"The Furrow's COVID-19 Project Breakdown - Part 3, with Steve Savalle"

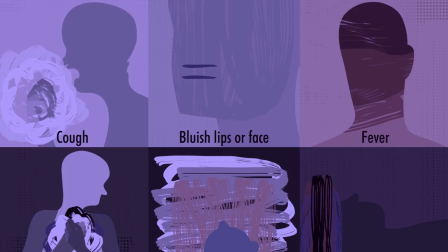(0:00)
When the quarantine started, we wondered how we could get some beautiful information out there focused on sharing healthy ways to live and raise awareness about COVID-19.
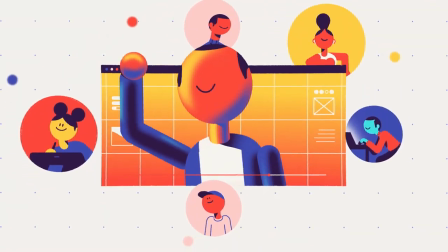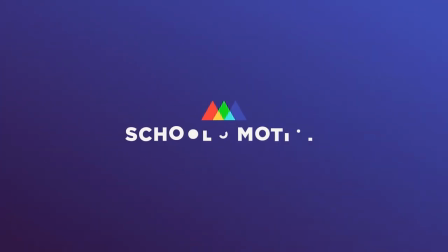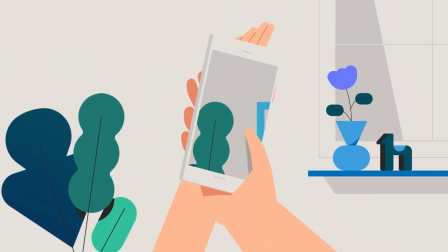(0:17)
My name is Seth Eckert, and I lead the creative team at The Furrow, a studio based in Lexington, Kentucky.
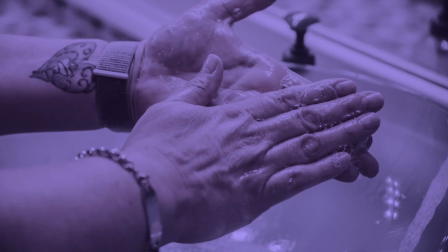(0:23)
Information on how to wash your hands is incredibly important, but we also wanted to supplement that information with taking things a step further.
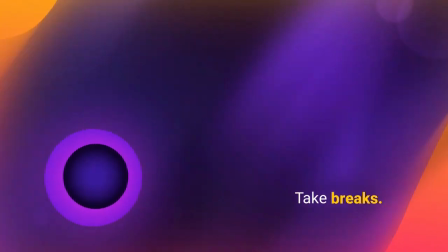(0:29)
So we gathered information from resources such as the CDC and the World Health Organization and formed short statements that were either based on general guidance or facts.
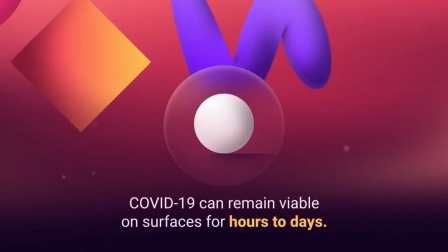(0:38)
To make this collaboration successful and feel cohesive, we knew we needed a brief to get everyone on the same page.
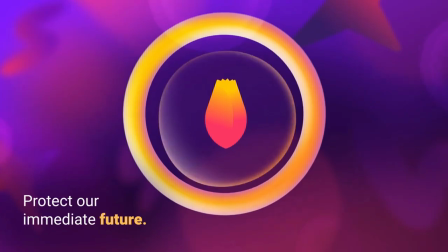(0:44)
We used the brief to outline the subject matter per shot, outline the deliverable specifications, and to build a visual identity for the project.
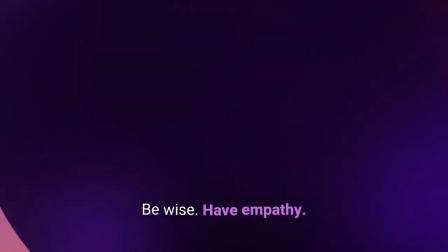(0:52)
Our hope was that these guardrails would give the artist room to flex their creative muscles and at the same time keep us all aligned.
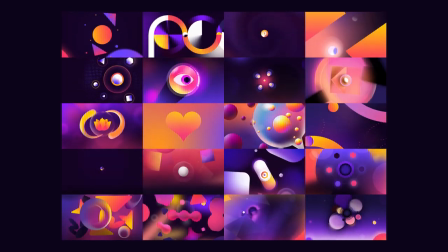(0:58)
We relied on this format and design style to unify everything, so this included the color direction, mood, and a style frame.
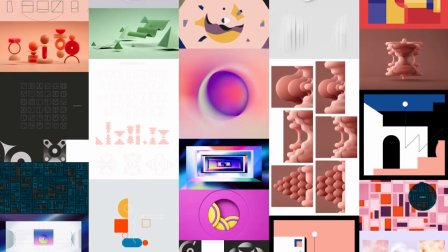(1:06)
In building the mood, we selected geometric and abstract compositions as the scenes would be grounded by the text per frame.
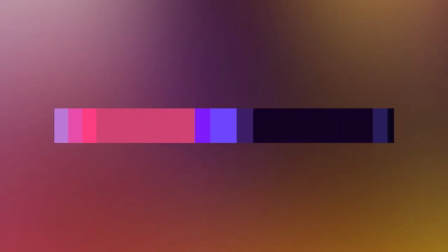(1:12)
We chose a color palette that had enough depth to mold to each concept.
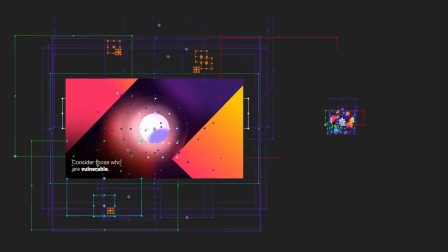(1:16)
And finally, we built out a frame to use as a foundation on how style, mood, and color could all come together.
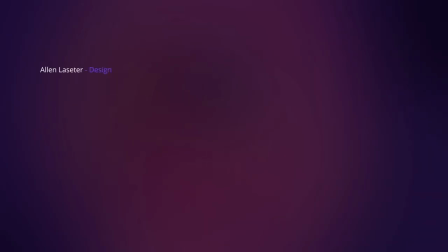(1:23)
After we built out all of this, we started to see who might be interested in helping us out.
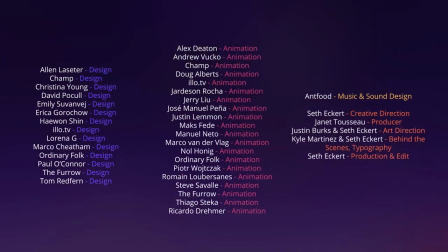(1:27)
It was really cool to get to hear back from so many artists who genuinely were excited to come on board and help us out.
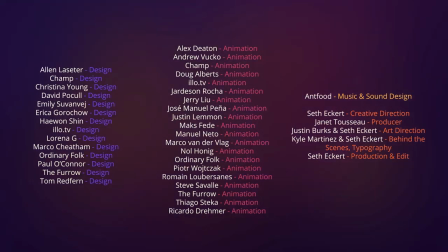(1:33)
I'm continually hyped that I get to be a part of this awesome design and animation community.
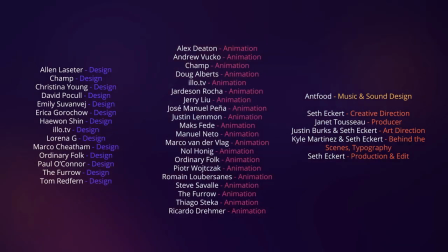(1:37)
Again, huge shout out to the amazing team that sacrificed their time to come on board and help us with the project.
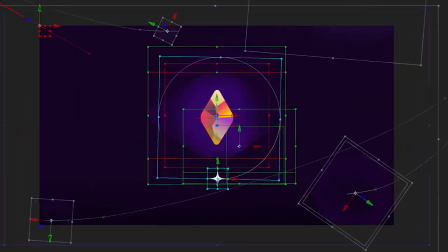(1:43)
In efforts to further impact our community, we wanted to share some insight into how some of this was made.
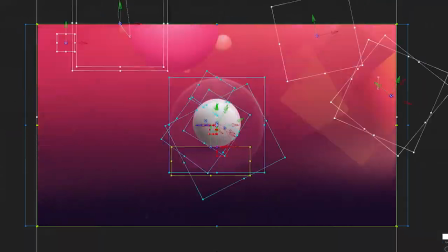(1:48)
So we're teaming up with the School of Motion and the motion designers who built this outstanding work to break down some of what took place in creating these visuals.
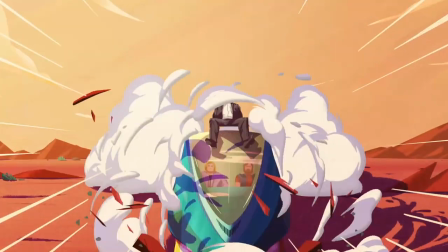(1:56)
In this video, Steve Savalle takes me on a tour of his After Effects project file.
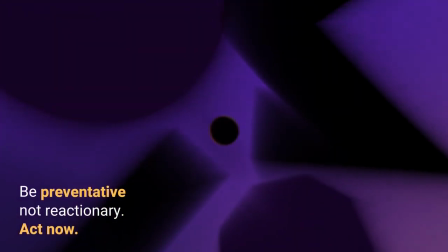(2:01)
Steve shows us how he used momentum and match cuts to transition scenes, how he planned for varying aspect ratios, as well as a handful of tips and workflow enhancements.
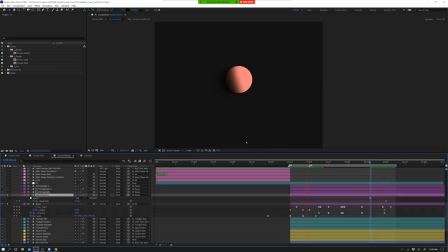(2:10)
In this breakdown, we get to see how organization and pre-production can streamline the animation process and how beneficial it is when collaborating with other artists.
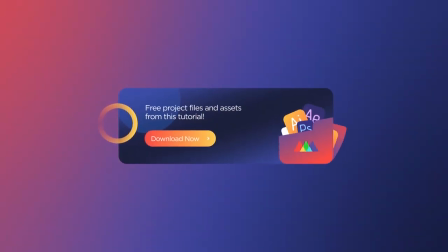(2:18)
I highly suggest downloading the project file and following along with Steve and I. You can find the link in the description.
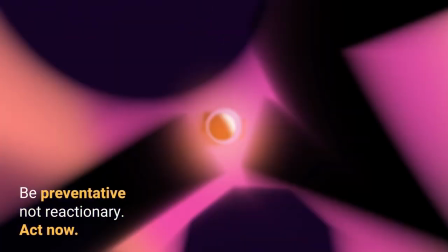(2:25)
So Steve, I know like out of the gate, You know, Alan did some amazing work with his frames.
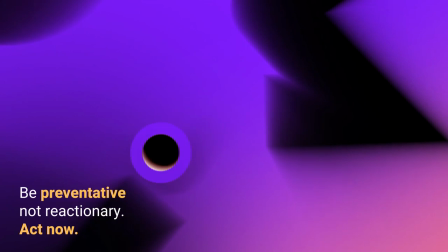(2:32)
So what was your approach to setting up your project file,
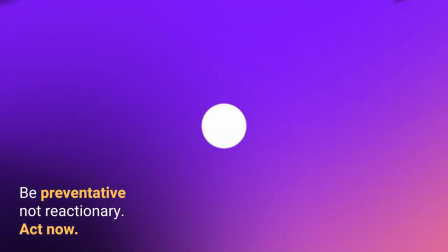(2:36)
knowing, you know, that we had to loop things and also just trying to echo that messaging of being preventionary or being preventative, not reactionary?
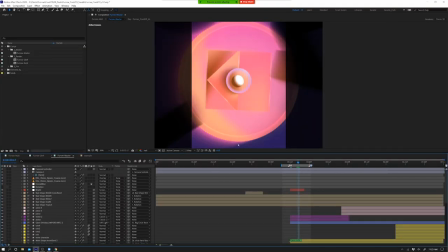(2:45)
The biggest thing for me was knowing right out of the gate what the canvas size was going to be. So knowing that we had multiple deliveries at 1920, 1080, and then 1080 by 1920, rather than go through and create everything and then duplicate a comp and recrop stuff,
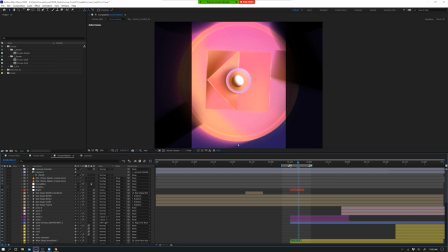(2:59)
I wanted to make it as seamless as possible. So I made one composition in this right here where it is 1920 by 1920. So knowing that I could crop that in both ways, I'd have one master comp to work out of.
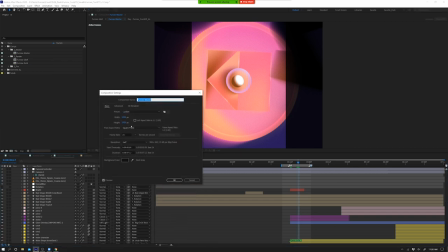(3:13)
And then for myself, just so I could kind of see for the people of you who love print, the bleed areas, I did the same thing. I created kind of like this safe margin where I made a solid that was 1920 by 1080. And then I also made one the opposite.
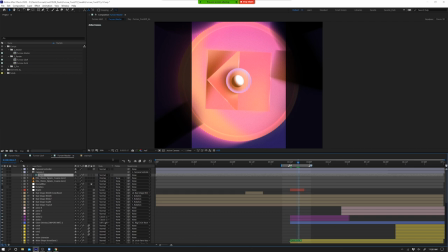(3:27)
So that way I can see right here anywhere that I see the black, I know I'm not going to have motion there. It'll clip off and then vice versa as I flip it.